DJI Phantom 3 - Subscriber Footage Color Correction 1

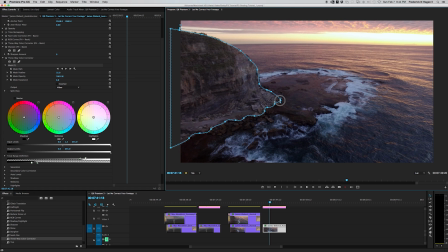(21:25)
And you can better see that when I push it over the top a little bit. All right, so anyway, and again, as this shot moves, we'll go up to the mask where it says mask path. We'll hit the stopwatch. It activates that path now. There's a key point there.
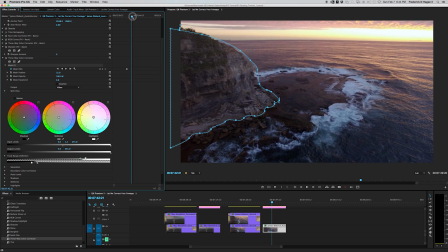(21:40)
We'll move ahead a little bit. All right, and then we'll move these points. And this can be really time consuming, as you can see, because this rock has a lot of
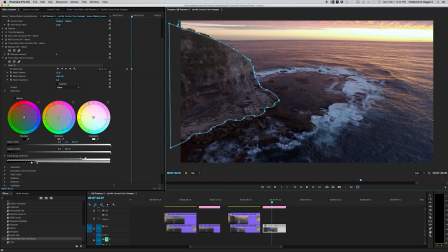(21:53)
significant edges and facets to it, and it's hard to tell where should I stop, where should I keep going. Grab the whole lot of them, pull them down. So you see, as this moves, now that mask will move with it.
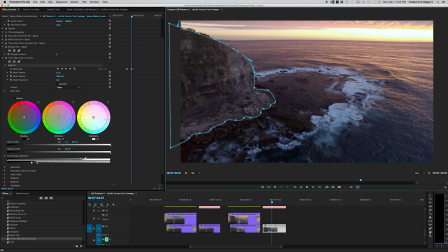(22:17)
So that's how I singled out that rock. Now the other thing, I did one more thing to the shot. I did a mask a traveling mask to the top of it here.
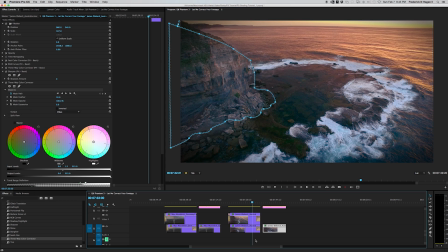(22:29)
Let me go back to the final one I corrected. All right, fast color corrector sky.
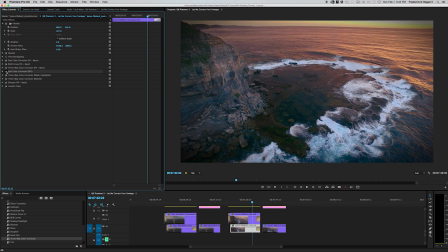(22:34)
I'm gonna turn that off. So you see that? Turn it back on. So I'm pushing that up just a little bit.
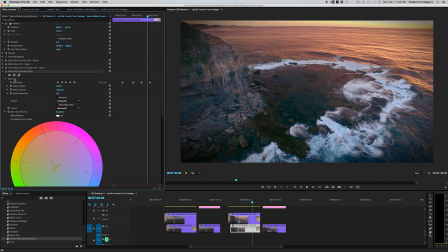(22:42)
And that fast color corrector is right there. Let me back way out.
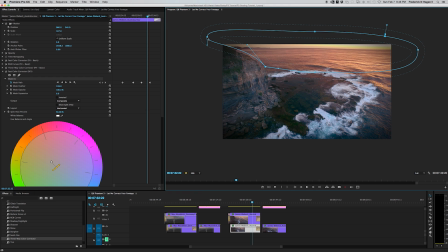(22:47)
So you see I've just drawn a shape. So I wanted to punch this up a little bit because give it a little bit more contrast.
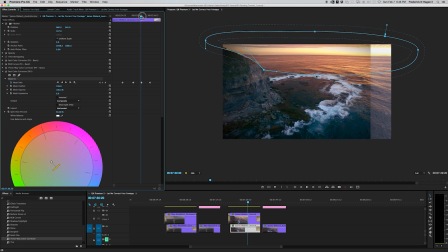(22:58)
And it follows the path like that. You can see the rock moving and that edge moving. So that's the second color correction, or the second secondary color correction I had to do this shot.
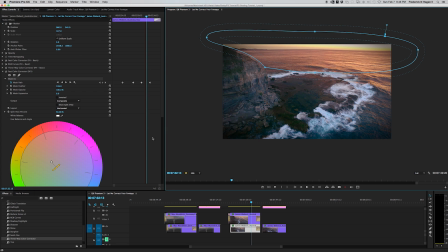(23:13)
But the next one is the toughie. And this one, I gotta admit, I got lucky.
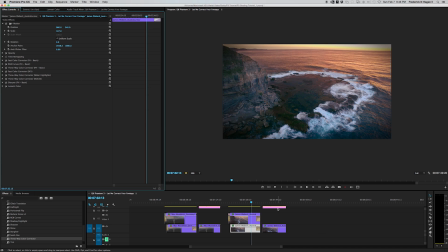(23:19)
And let me show you this. This is pretty cool. We'll jump back to the image we're playing with right now.
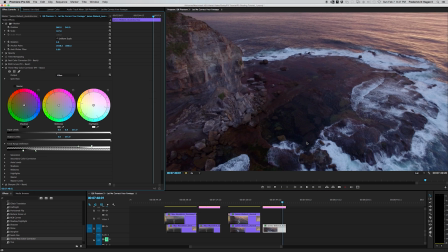(23:27)
When I was looking at this shot, I thought, you know what? I thought I'm losing contrast, and where I really, really missed it was these peaks, these waves. I mean, these are kind of the focal point of the shot.
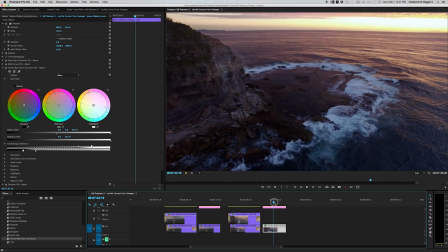(23:38)
The way the camera is framed and the way it's coming around, and it faces down and it's looking at these waves.
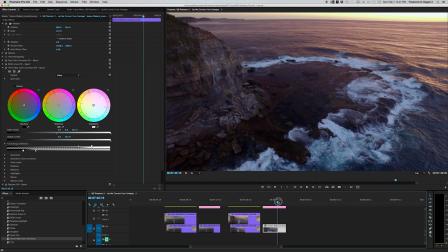(23:44)
I thought, man, it would be great to have these waves to pop a little bit, to get a little bit more contrast in them.
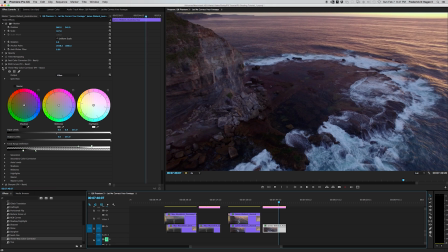(23:52)
So what I did was, you throw in another three-way color corrector. Right there. Now here's the trick, guys. Don't touch anything. When you drop it in, don't touch anything.
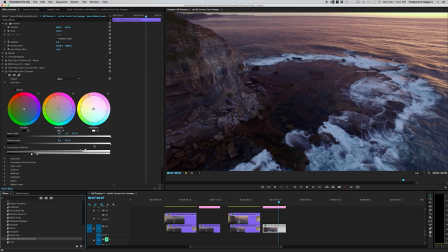(24:08)
The moment you adjust any one of these parameters, it automatically becomes a regular three-way corrector, and it's going to correct that whole image. Go down here to secondary color corrector. Click that.
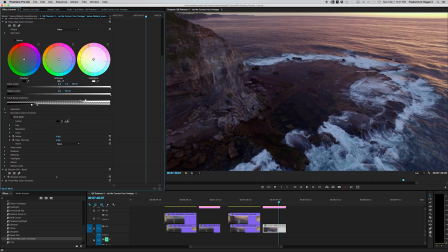(24:21)
And now you're going to see a place where it's got eyedroppers and some parameter settings.
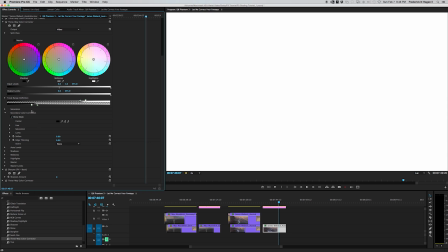(24:29)
Click show mask. Now the image goes completely white. Grab the eyedropper tool, the first one here, and I want to sample the white.
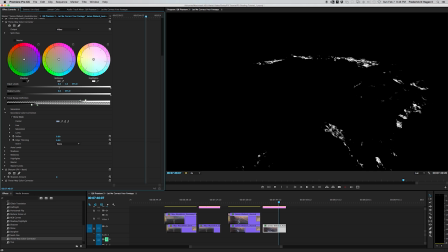(24:39)
Boom. Now look what's happening. It's now picking up whatever sample you took. Anything that was similar to that, it's picking up all that. So we go back over here and grab the eyedropper tool with the plus.
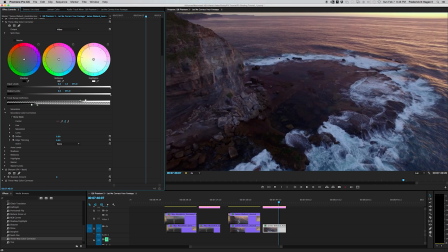(24:52)
Click again. And sometimes this takes absolutely forever, days.
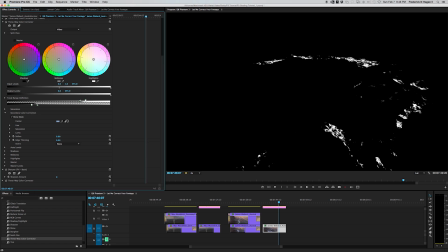(24:58)
It's odd when it decides that you've picked a pixel or a color that's different to add to the selection, but you're going to just keep clicking. So you see now let me kind of scrub through this. Look what it's making. So it's creating a track mat.
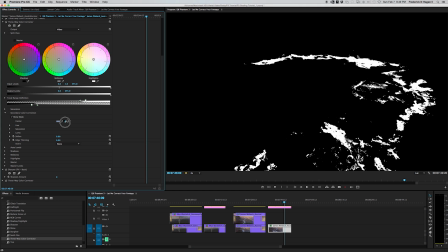(25:18)
And after we get enough area added using the dropper tool, going back, adding to it, clicking the plus dropper, adding to it, it gets bigger and larger and it expands. You want to go down and soften it because you don't want to see a hard edge where those corrections are taking place.
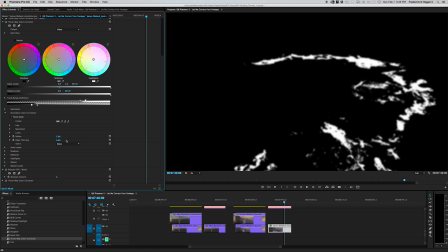(25:35)
So we soften it. Same thing as a feather. And then you want to the edge thinning kind of expands it a little bit. So things that are on the edge, it'll kind of grab those too. And now let me jump back to the final image.
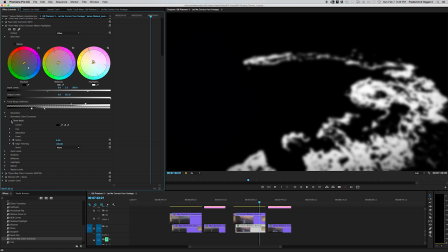(25:51)
Now let's look at the mask. There's the mask for those.
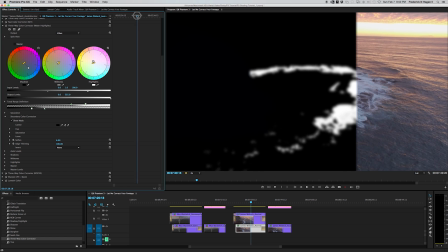(25:56)
And let's watch how it morphs and changes. Because it's only affecting those white waves, those crests.
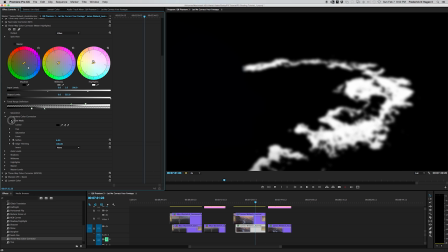(26:06)
Now what does that look like in the footage? Turn the mask off. Here's the shot.
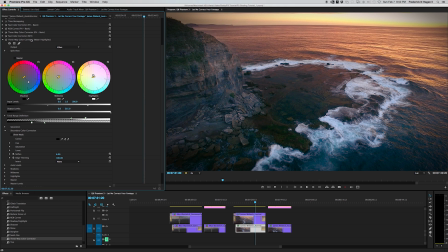(26:11)
Let's look at it before or without the adjustment to those crests. See, look at that. Blah. Look how flat, that is. And then with it, bright and crisp and clean. Beautiful. I think so anyway, but I'm kind of biased, I guess. I did the correction.
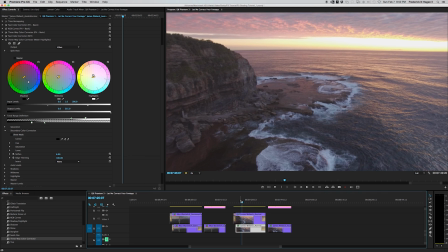(26:30)
But anyway, so that's how that was done. All right, and then the final thing, I think, let me make sure.
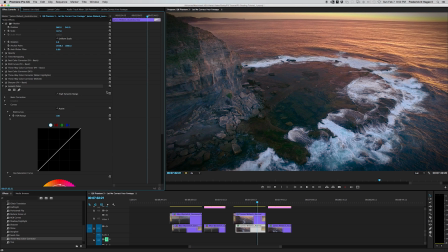(26:37)
Yeah, lumetri color. On a lot of these shots,
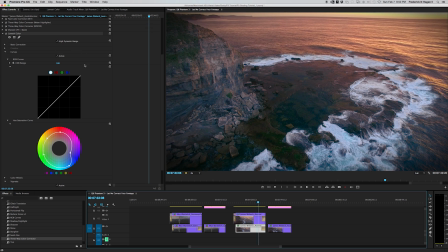(26:42)
especially on this shot, this was the way I was able to pull out the blues in the shot, because it is primarily a bright kind of pink-orange shot because of the sunset. It's, it is what it is.
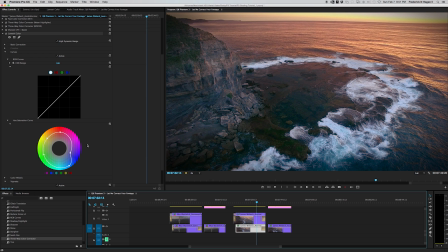(26:54)
That's what the sun is doing. But you'll notice here in the hue and saturation curve under lumetri, I've grabbed another blue, I placed another blue anchor here and pulled it. Now if I take this and push it back, now look what happens to our blues.
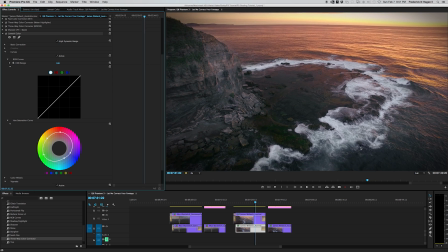(27:09)
And some might like this better. This is actually, a different kind of cinematic look, a little bit desaturated, a little bit more pale. But that's up to you guys. You can do whatever you want with these pieces. But I'll pull it back where it was so you can see how it picks up all these wonderful blues in conjunction with,
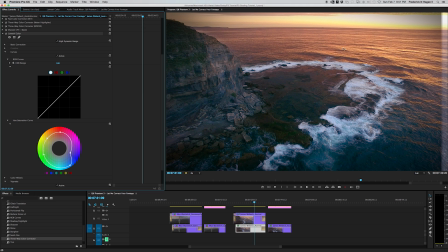(27:27)
having these beautiful oranges and pinks up in here. Anyway, guys, that's about it. I'm trying to kind of keep these quick, but it's a hard call trying to determine how much information to include versus boring the heck out of everybody.
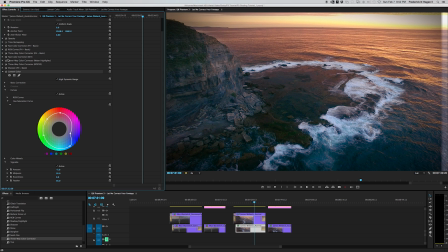(27:43)
But those are the basics. That's how I got the shots, the way I got them, and then experiment, and please ask questions if you want to know more. But I hope you enjoyed this. Hope you learned something. If you're just finding my channel, please subscribe and add to the comments below if you have any questions.
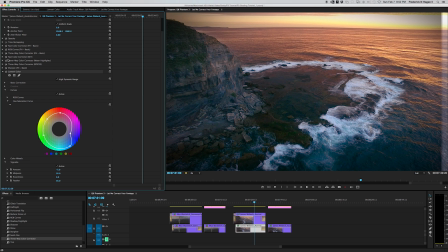(28:00)
I'd be more than happy to help. And if I don't know, I'll definitely direct you to someone who does know, because I'm still learning just like everybody else. But anyway, thanks a lot, guys, and have a great day.